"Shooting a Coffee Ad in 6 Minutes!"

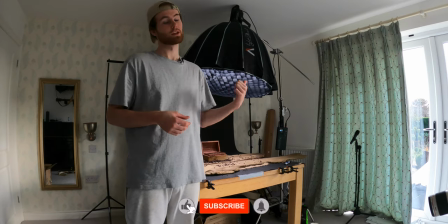0:03 Hey guys welcome back to another video. Today we're going to be looking at a coffee commercial for Kingdom Coffee and as you can see here we've got this set up behind us it's the first shot.
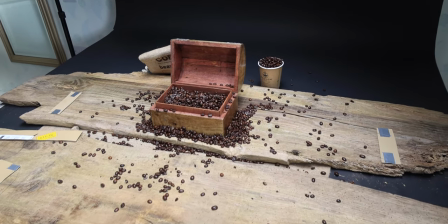0:11 I wanted the beans to sort of fill up the chest and flow either side in slow motion and to do that
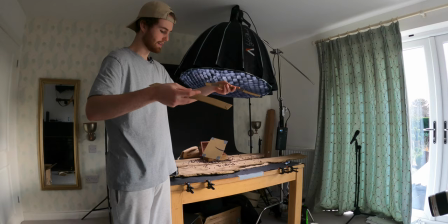0:17 what I did was cut out some cardboard and attached some cotton to either stick,
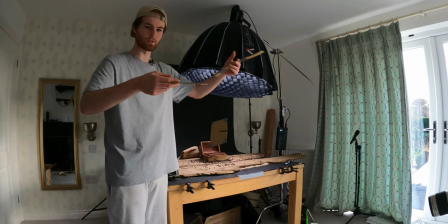0:23 cardboard stick.
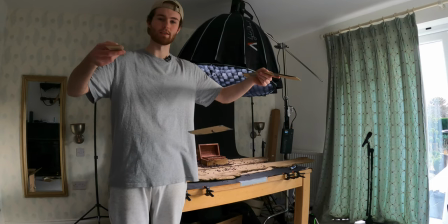0:24 Basically you'd pull from either end so it lifts, it's like a pulley system, it lifts the cardboard up, pushing the beans up and hopefully spilling over the side.
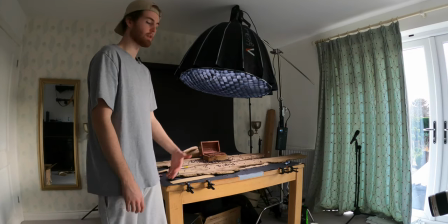0:33 So we'll give that a shot.
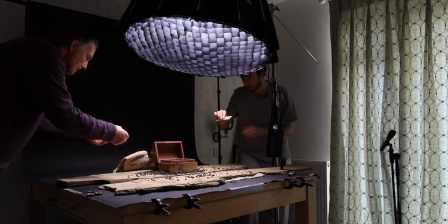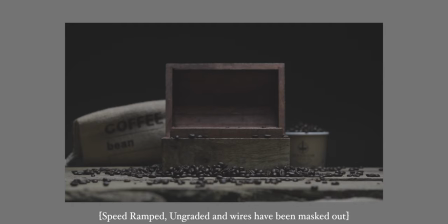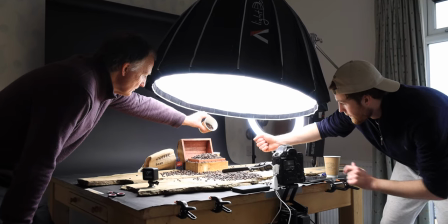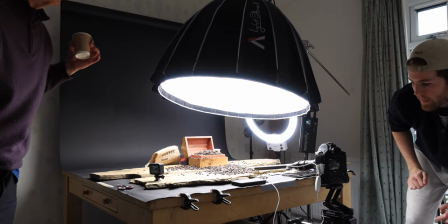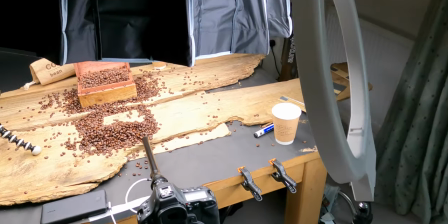0:58 Right, so I just thought I'd show you guys how much light this setup actually needs.
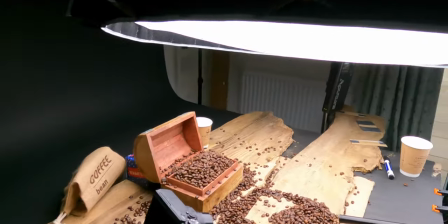1:04 So I've got the Aputure 120D on 100% with the diffuser
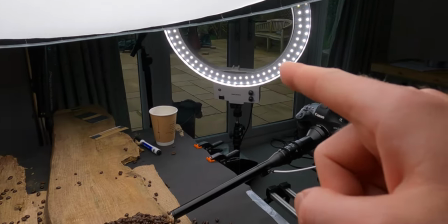1:08 and I've got this ring light over here which is just giving a little bit extra from the side.
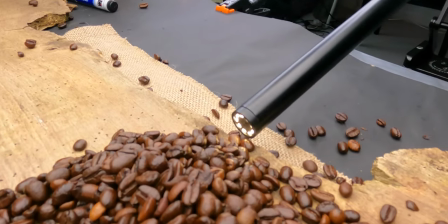1:13 But also on the end of this lens there is a built-in LED because this lens
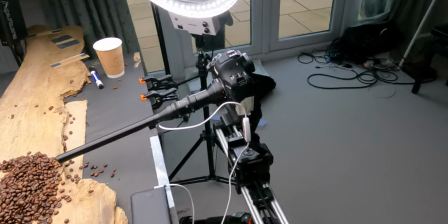1:18 has an f-stop that goes from f14 to f40.
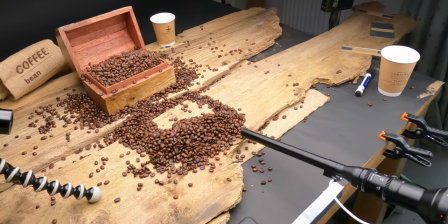1:24 So the widest that this lens opens up to is f14 which is ridiculous.
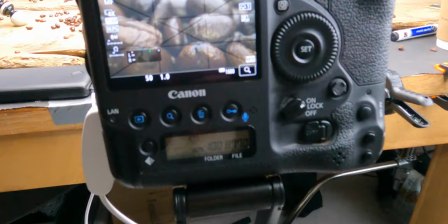1:29 And I've also had to boost the camera ISO up to 1600 because it's still so dark.
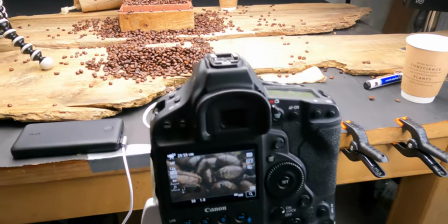1:35 So it's crazy but get some cool shots then.
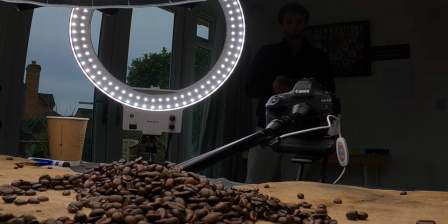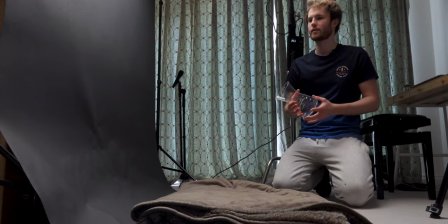1:47 So for this next shot I've got the black background set up quite high and the light dome sort of almost overhead.
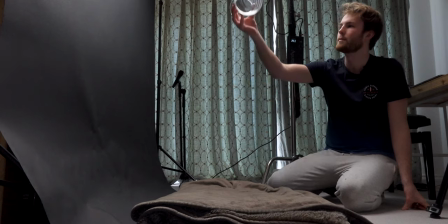1:54 I'm going to get below the camera here with this and I'm going to throw this up into the air so it basically twists in slow motion.
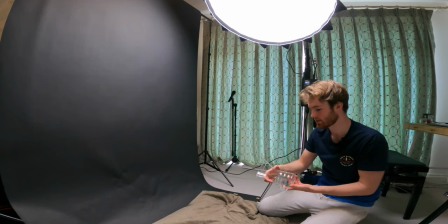2:02 I've got to get sort of quite low and it's on 120 frames a second so we should get some nice smooth shots. I've put this blanket here in case I drop it and it smashes, which it won't do.
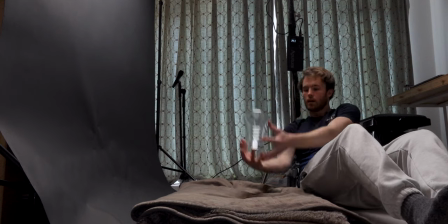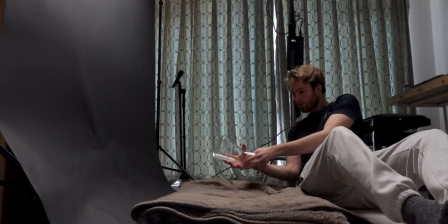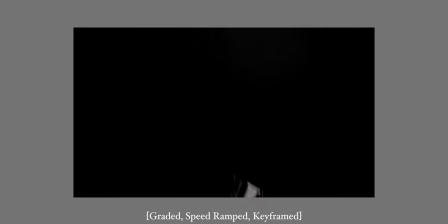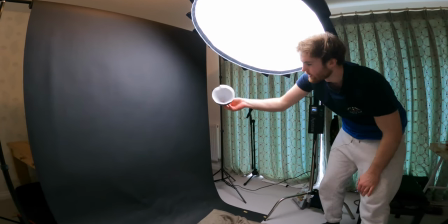2:29 I'm going to just try this shot where I've got the cone and the filter and I'm going to drop them both like this, upside down,
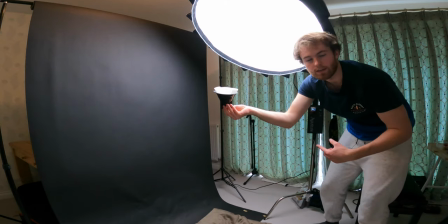2:35 and then in post I'm going to flip the clip and reverse the speed so it looks like it's falling down like this,
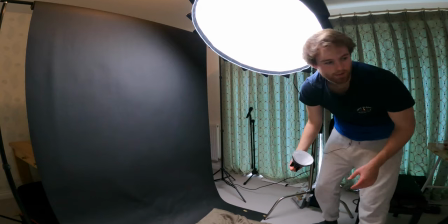2:44 so we'll see how that goes.
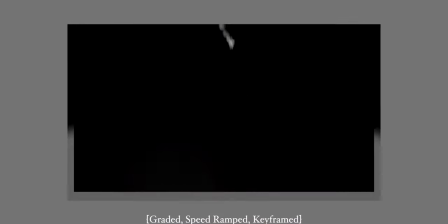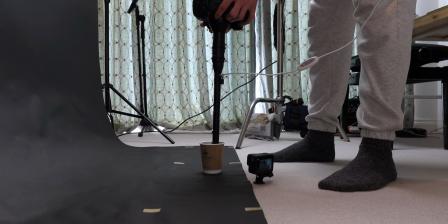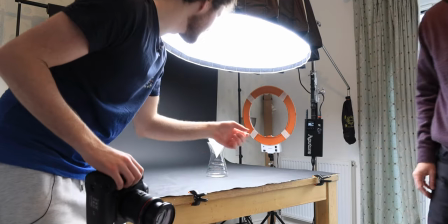2:59 I'm trying to teach my dad how to flick the coffee filter into the jug,
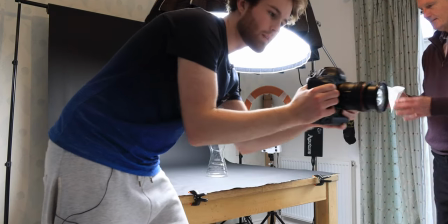3:02 and then I'm going to try and do like a hand-held smooth pan-in, so this is going to be my sexy lunchtime.
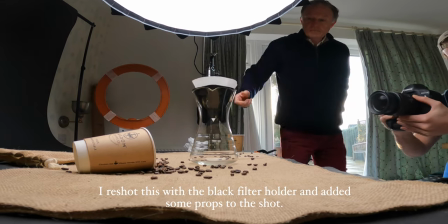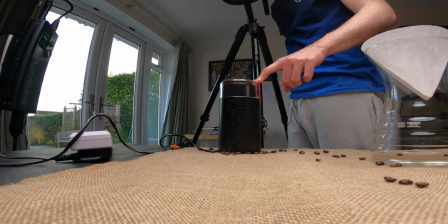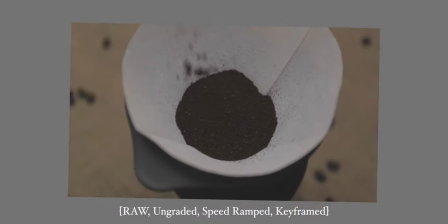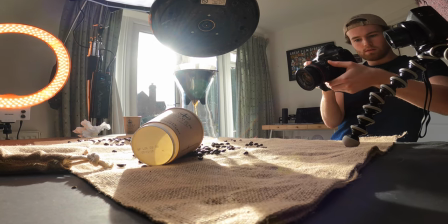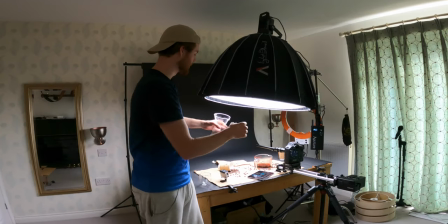3:57 I'm about to attempt what I think is the hardest shot of the video. I'm going to have the Pro Blends inside the jug and then as I tip the coffee out into
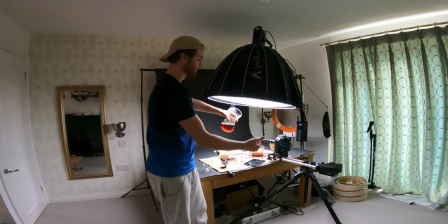4:06 this jug it's going to slowly pull out and reveal what's happening but I'm a bit nervous.